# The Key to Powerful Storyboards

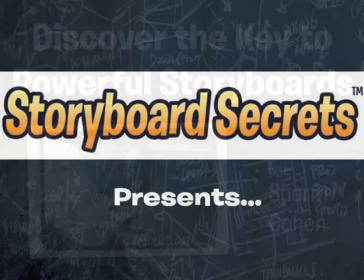Well, hi everybody. We are ready to get started. Looks like we've got a whole bunch of people here today.
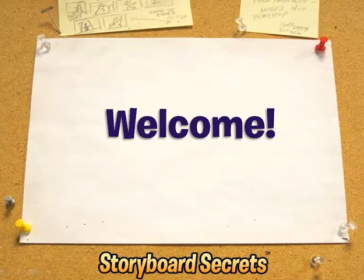So welcome to today's class. We're going to be talking about the key to powerful storyboards.
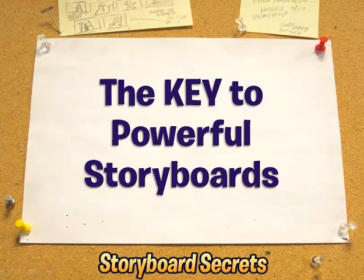And I'm not going to leave you in suspense.
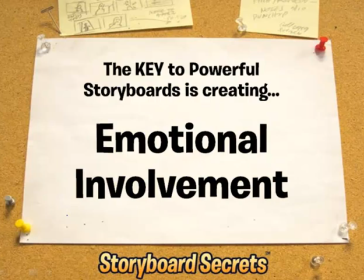We're just going to lead right into it and tell you that the key to powerful storyboards is creating emotional involvement. This is the reason that we're here. This is the reason that we're doing all of this, is to create, through our stories and through our storyboards,
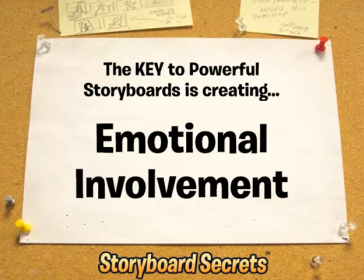a feeling, an emotion in the audience. Get them to get excited, to feel laughter, to feel any number of different things. And there's some tools that we can use as storyboard artists to heighten that emotional involvement.
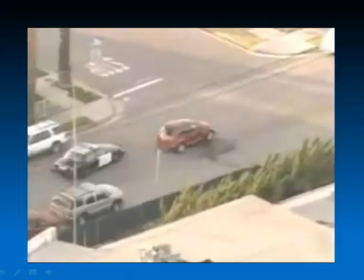So we'll just jump right in and I'll show you an example of something that doesn't have an emotional involvement. This is a very common thing that you would see on the news, which is one of these car chase. And the thing is, we're seeing this car chase from the point of view of like a helicopter.
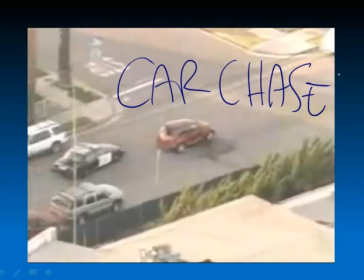And because we're looking at it from a distance, we don't really feel like all caught up in it. We're just kind of seeing it as observers. But as a filmmaker, a car chase would be filmed in a way like this,
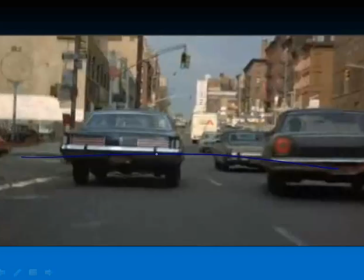much closer down, to the level of where all the action is happening.
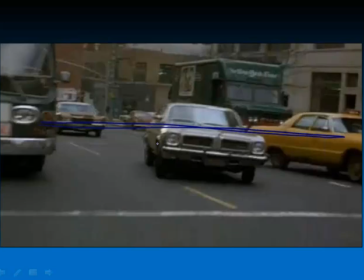We can see things like, the ground is tilting a little bit as we're moving, and objects are coming, directly toward us rather than we're just seeing them from an outside source.
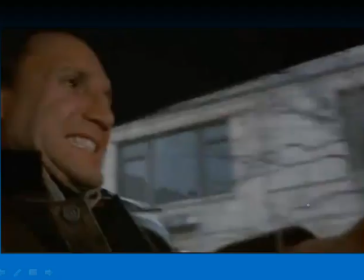Here, in another situation of showing the emotional involvement, we're actually inside the cab of this car, looking at this guy's face, really being able to focus on his emotions.
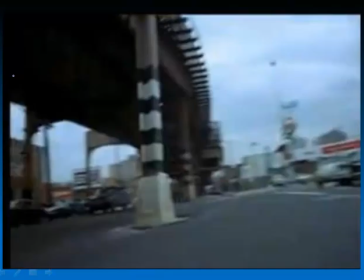And again, another shot here from his point of view, seeing the shots that have a really interesting composition. We'll see that composition can be part of heightening the emotional involvement too.
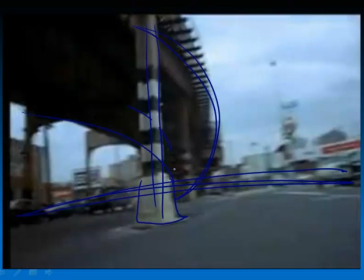This is a very chaotic kind of composition with different shapes and a tilt and all kinds of different jagged things going on. So composition is going to help that too.
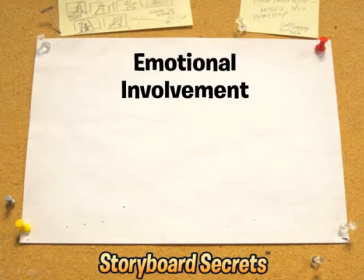So again, see, here's an example of a car that's careening right into our face, as if we're part of the story.
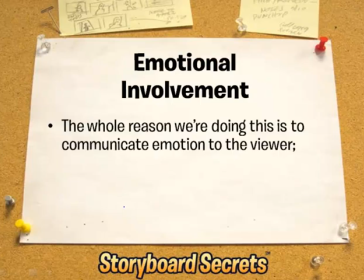So when it comes to creating emotional involvement, like I said, this is the whole reason that we're doing this. We're trying to communicate with the viewer, create an emotional experience.
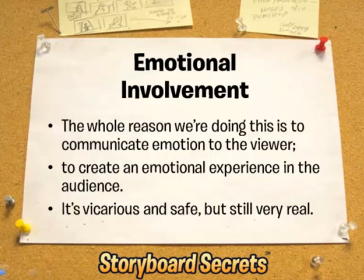And the best part is about movies and cartoons and the things that we create is that we're creating an emotional experience that is vicarious, meaning that it's not really happening to us. But because it's vicarious, it's also fun.
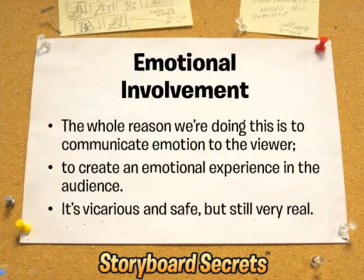We're not at risk. Everything is safe, but we want it to still feel very real.
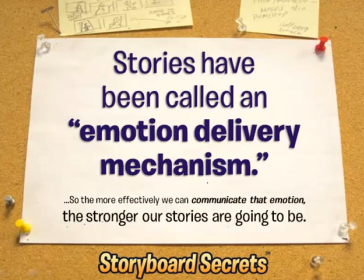Stories have been called an emotion delivery mechanism. And I love that description because that really helps us focus on what we're trying to do. So the more effectively that we can communicate that emotion, the stronger our stories are going to be.
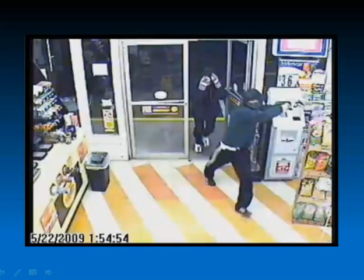So here's another great example. We've all kind of seen these surveillance cam videos of a robbery. But again, imagine if you took one of these security cam robberies, and now we're kind of looking on it from the outside.
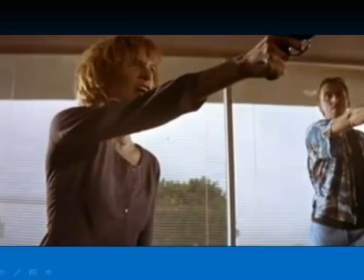But here in a film like Pulp Fiction, we're down with the action. This feels a lot more intense, a lot more scary. And if we even boost it further to have that action coming like right toward us,
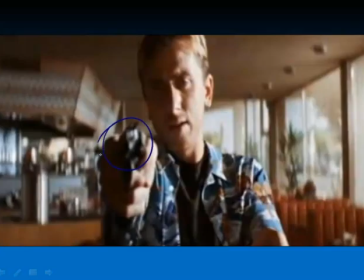somebody's pointing a gun almost directly toward us, not quite in our face, but it might as well be. We're feeling the emotion that the character is going to be feeling.